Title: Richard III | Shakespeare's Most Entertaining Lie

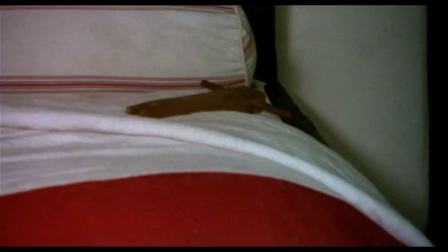21:06 You've got to be kidding. I was expecting to have an epiphany, an outpouring of the soul upon seeing...
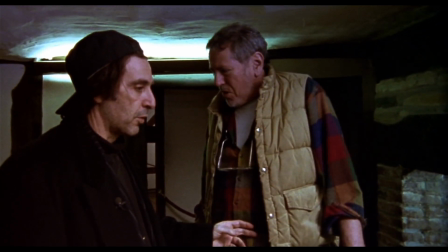21:15 Well, why don't you go out and come back again? The place where Shakespeare was born. If you're really an actor, you can come back and have an epiphany.
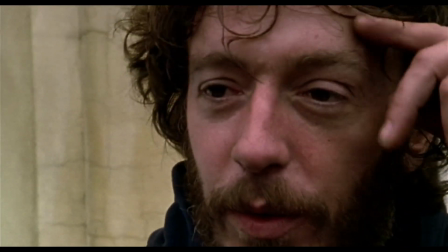21:20 He interviews academics, people on the street, and famous actors on how Shakespeare has affected their lives.
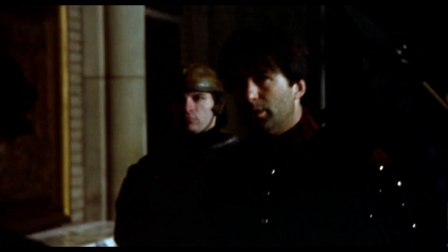21:28 Unsurprisingly, Kenneth Branagh is one of them. The other half of the film is an actual adaptation of Richard III in its medieval setting.
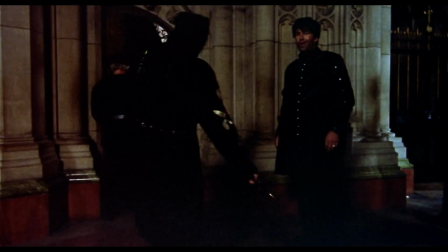21:35 Only parts of the play are adapted, however, so it's like you're watching a movie that was never made.
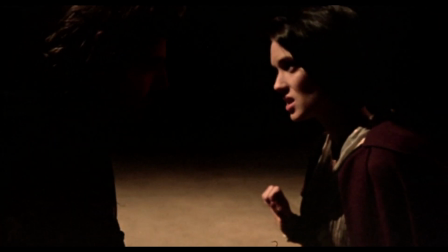21:39 The fact that these actors keep their American accents makes me kind of glad that this movie doesn't actually exist.
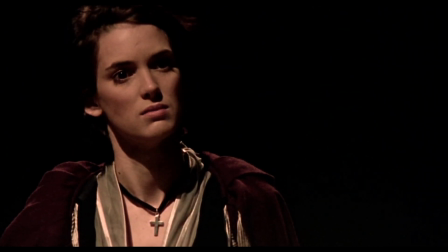21:46 The only reason it wasn't made in full was because Pacino didn't think he could live up to Laurence Olivier's version.
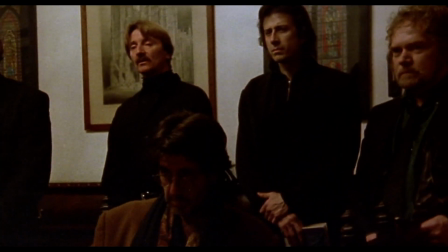21:52 Pacino has played Richard on stage before in the 1970s. It makes sense that he would gravitate towards Shakespeare's Richard.
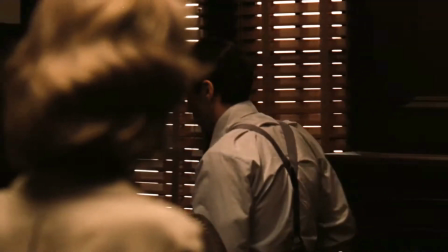21:58 There are many parallels between him and Michael Corleone, Pacino's most famous film role,
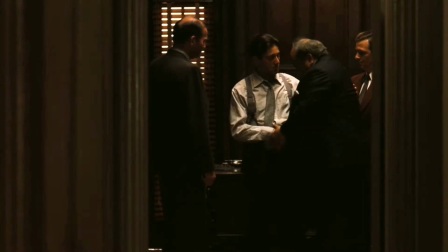22:03 a third son driven by the world around him into becoming the bad guy, whether he wanted to or not.
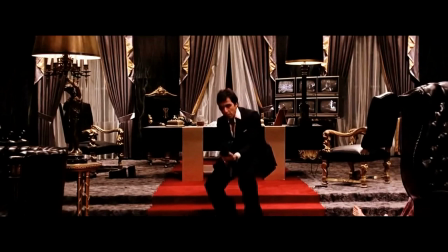22:09 Likewise, his other best-known character, Scarface, mirrors Richard's last stand as the consequences of his actions close in on him.
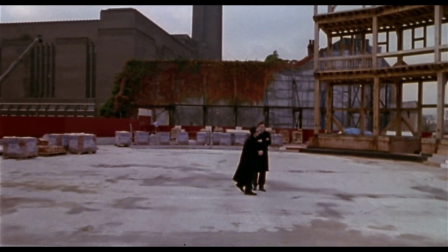22:17 This film took four years to make between film projects. By the time it came to editing, he'd amassed 80 hours of footage.
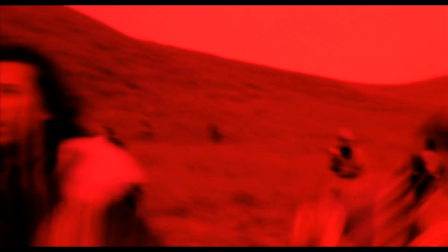22:24 Hashtag release the Pacino cut. When it came to the final battle, Pacino had no money left to film it.
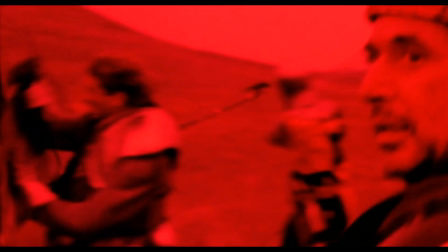22:30 So Michael Mann volunteered some of his film crew from In the Heat.
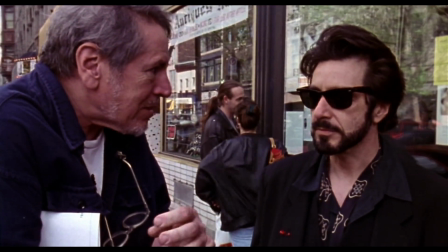22:33 You can tell that Al Pacino is so passionate about Shakespeare, and despite having his own devoted fans and a great legacy,
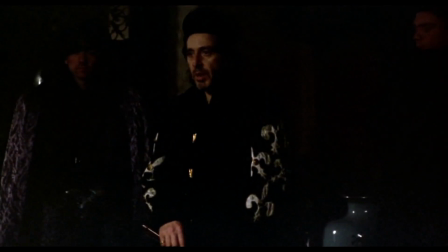22:41 he can't help but be intimidated by the words of the Bard, and wants to understand him as best as possible to do justice to his work.
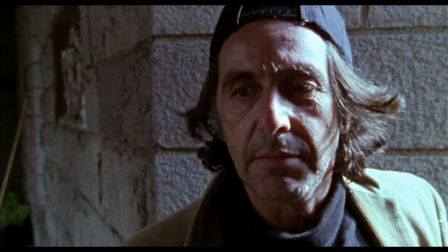22:49 Pacino is a method actor by trade, so you can understand his dedication. What's more, it goes to show that Shakespeare is for everyone,
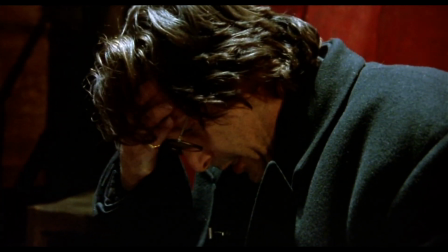22:57 whether you're a classically trained actor working for the RSC or a born and bred New
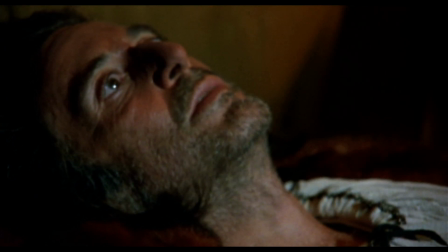23:02 Yorker who suffered from substance abuse and homelessness in their formative years.
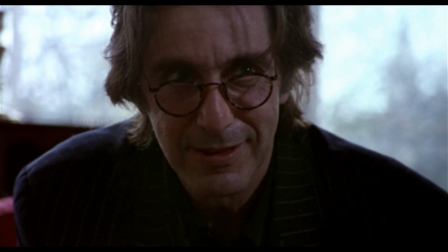23:06 It really does give you a new appreciation of Al Pacino.
After silence, what else is there?
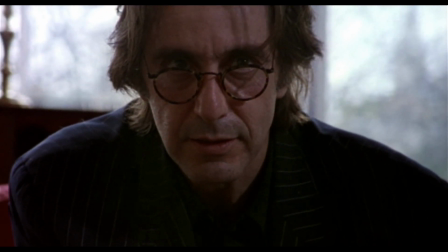23:12 What's the line? The rest is silences. Silences. Whatever I'm saying, I know Shakespeare said it.
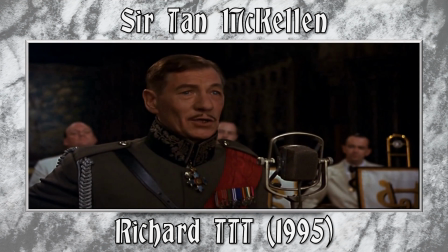23:20 Now is the winter of our discontent made
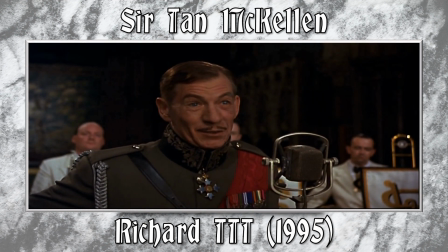23:25 glorious summer by this son of York.
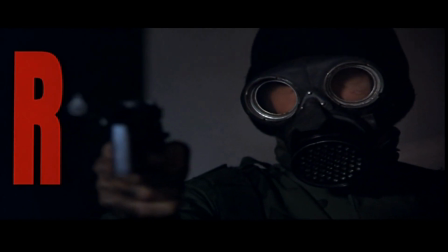23:33 I don't know how to feel about this one. As of writing the script, I only watched it for the first time yesterday.
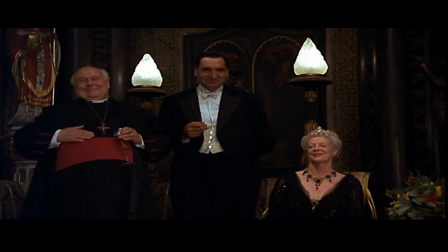23:40 The film is based on a national theatre production where the setting was moved from the 1480s to the 1930s.
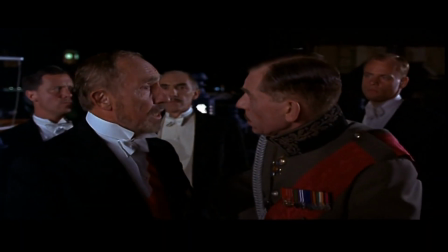23:47 The overall atmosphere and aesthetic is wonderful.
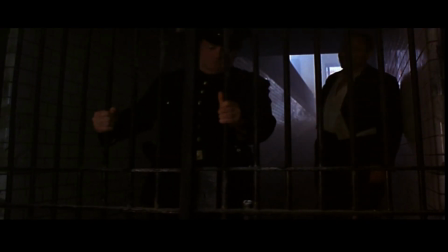23:50 All the main locations are filmed at places in the UK which highlight the imperialist and dystopian elements present within the country.
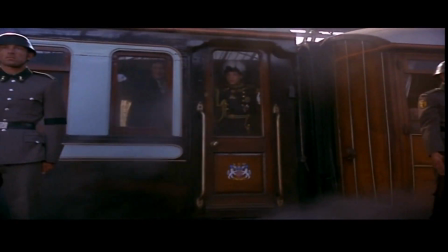23:57 Sometimes I forget that this is what St Pancras looked like before its makeover. The Brighton Pavilion is a minimalist's nightmare,
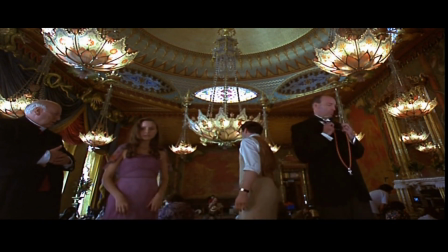24:04 with bright and garish colours to show the ignorant contentment of the royal family that allowed Richard to scheme his way to power.
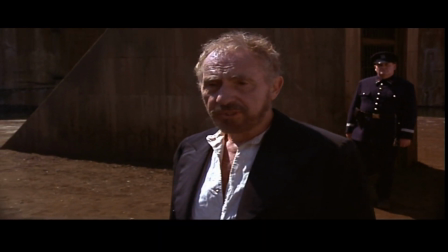24:11 The use of Bankside Power Station as the Tower of London almost gives it a Soviet Brutalist ambience.
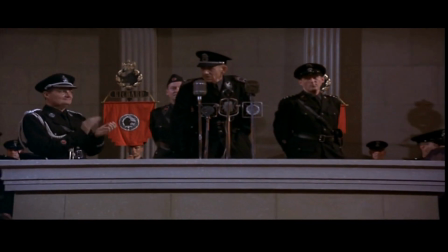24:18 I'll address the elephant in the room and declare that the fascist imagery does make me a little uncomfortable, but maybe that was the point.
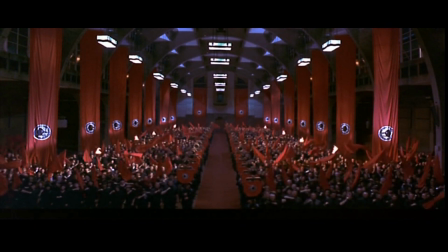24:26 While the obvious reference to the Third Reich is hard to miss,
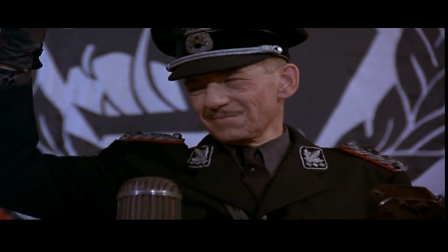24:29 there was more of an attempt to evoke how easily what happened in Germany could have happened anywhere else.
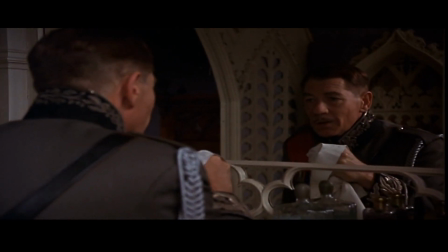24:36 Gary Lineker was right there, I said it. Sir Ian McKellen's look in the film was in reference to known British fascist Oswald Mosley. Nothing on the screen is truly wasted, everything has a purpose.
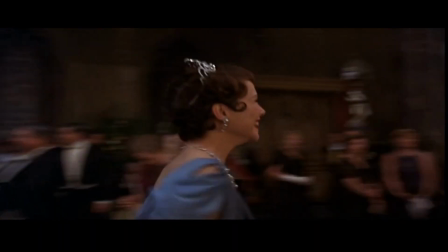24:47 The idea to make the Woodvilles American adds to the idea that they were social climbers, especially given the clear age gap between Elizabeth and Edward.
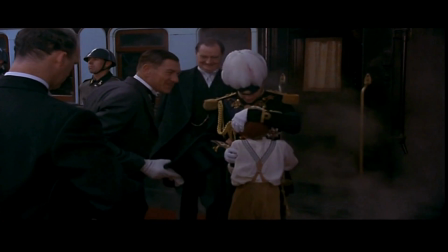24:55 Edward V's costume when he arrives in London is something many of us have seen King Charles wear for ceremony.
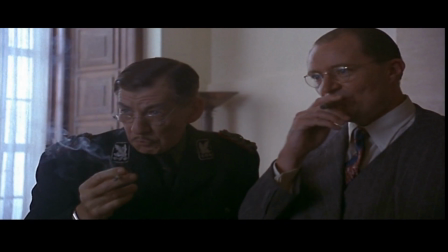25:02 Above all, you can tell that Ian McKellen is having so much fun with this role.
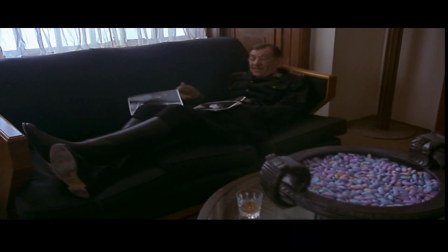25:06 The only reason he didn't direct the film himself is because he wasn't comfortable behind the camera, although he did have an executive producer credit.